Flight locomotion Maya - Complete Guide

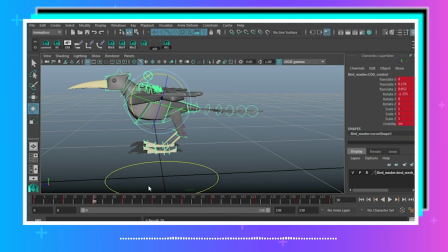(4:09)
And I'm just freehanding this, I'm not copying these. That'll give it a little bit of variety, even though it's a cycle, to make it look a little more natural. Anytime you can do that, it's worth doing.
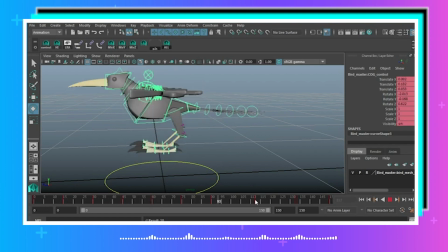(4:26)
Alright, so that's what he's doing. Now I want to go in and I want to offset my rotation and my translation.
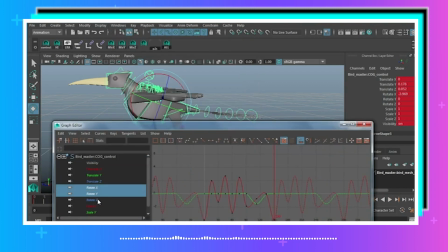(4:33)
So I'm going to go into my graph editor again, and I'm just going to select my rotation keys, and I want him to rotate before he gets to those positions. So I'm just going to take all of this, and I could, if I hold shift and middle mouse, I could slide this as a group. What I want to do is I want to do a function here.
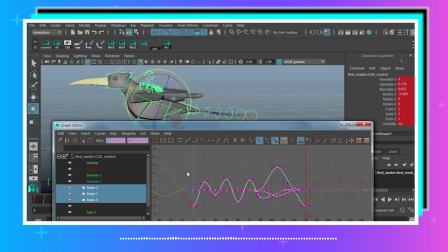(4:49)
So up here you've got your stats, and your first box is which frame these keys are on, and your second box is the value. And you can use functions up here to affect all of these keys globally. So if I select all of these keys, and I just have the rotations here, I can go into this first box and I can say minus equals, let's say 5.
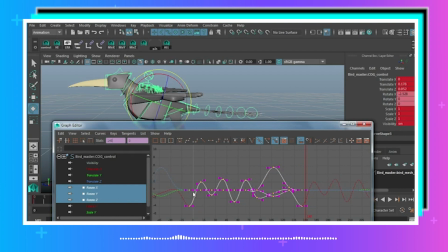(5:08)
And what that's going to do is it's going to back up all of my frames, all of my keys by 5 frames.
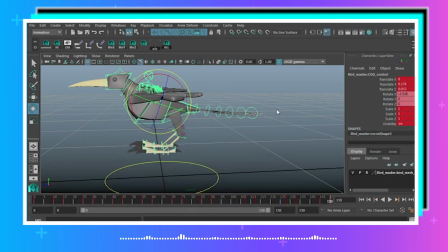(5:14)
So now this is what I've got. So you see how he kind of steers into the flapping pose? That's going to add a lot of natural motion to it. And I haven't done anything except animate the cog.
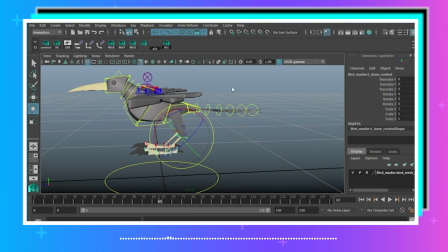(5:29)
There's nothing else animated yet. There's no keys on any of this stuff. It's just the cog, which is center of gravity. That's basically like when you're a little kid and you're holding an action figure and you're making them fly around. It's the exact same thing. You're using the cog, the center of gravity, to kind of steer and move it around.
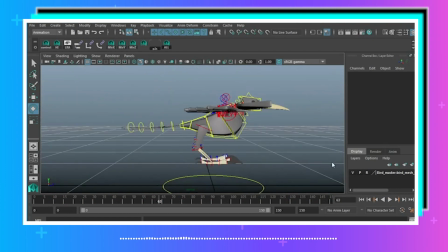(5:46)
So basically, little kids are great animators. Just, you know, you got to follow that through to the computer.
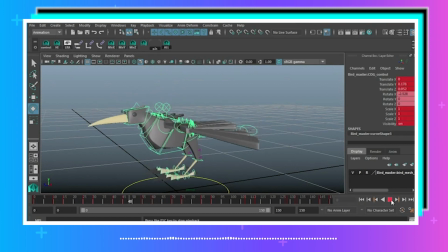(5:52)
And basically, that's what I'm doing here, just making this bird fly around. But right now, he's not flying. He's just kind of moving. So what we want to do is turn this into some flight.
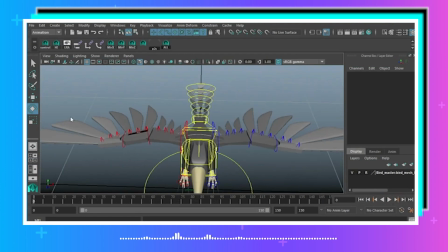(6:02)
So what I'm going to do is I'm going to make a set for my wings.
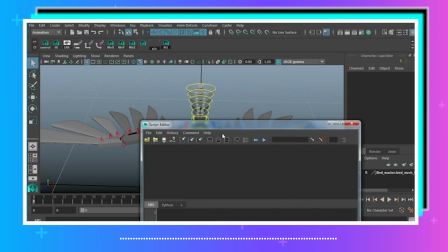(6:08)
Just clear this here. Clear all. And I'm going to select just the main parts of the wings.
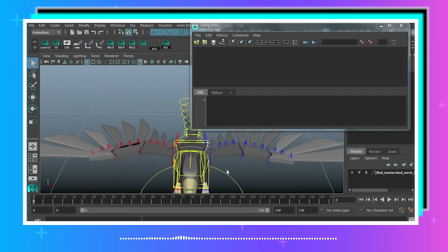(6:16)
Let me move this up here so you can see what I'm doing. I'm going to select this piece, this piece, this piece, and this piece, and then the same on the other side.
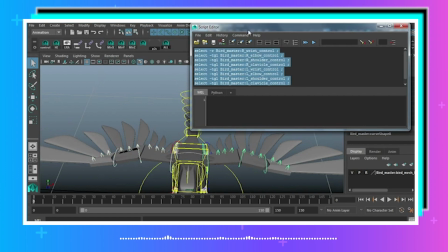(6:28)
And I'm going to select all of these things here in the script editor and middle mouse drag them up here.
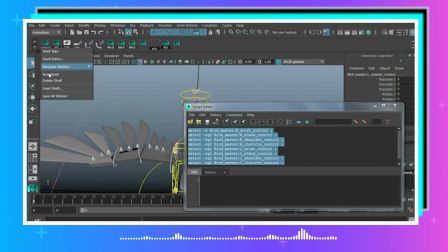(6:33)
And I'm going to save that as a mel script, and I'm going to call that, go to my shelf editor here.
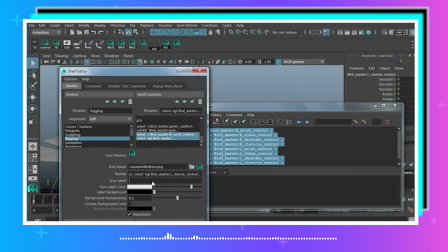(6:39)
I'm going to call that last script that we just made, I'm going to call this wings. Save all shelves.
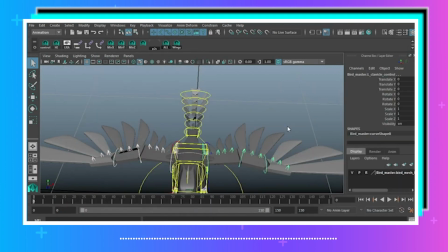(6:46)
Okay, so now when I select this, it selects the wings. Now it's not selecting these feathers. These are highlighted just because they're children of these pieces here. What it's doing is just selecting those things that I just told it to. So what I want to do is I want to start to kind of key in my wing flaps.
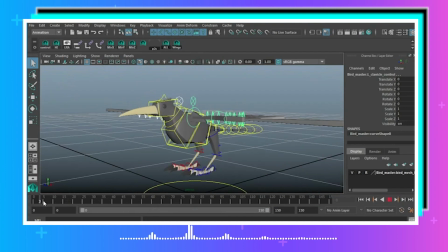(7:01)
Now, when a bird flies, what it's doing is it's moving through the air, which is a volume. It's got to, imagine if you're in a swimming pool, imagine this bird's underwater. It's got to push and pull the fluid around itself to actually propel through space.
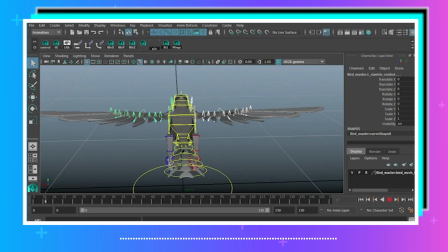(7:18)
So that's what we want to do with these wings. We want to make sure that they look like they're supporting what the bird is doing. So what's happening is when the bird is down, that's when the wings come up so that they can start to kind of come down to flap. So what I'm going to do is I'm going to key these poses here.
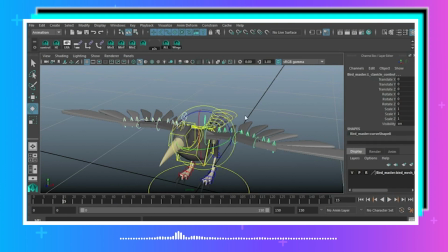(7:36)
I'm just going to bring these up when the bird is down. Get these middle bits here. And for starters, I'm just going to move these at the same time.
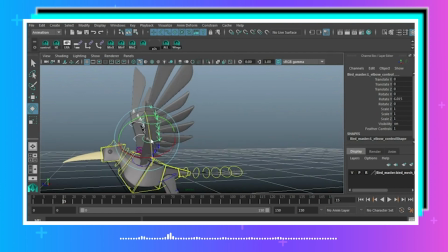(7:54)
So there's going to be a lot of twinning here where you've got the same pose on both sides. I'll go back and fix that later maybe. But for now, okay, so we want to get a nice wide wing here
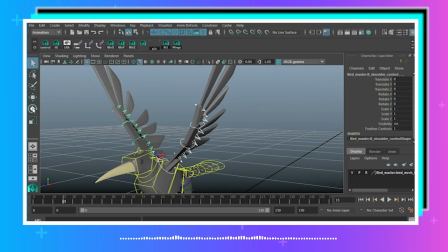(8:07)
so that he catches the maximum amount of air to push through the air here. All right, so I'm going to select my wings. I'm going to key that.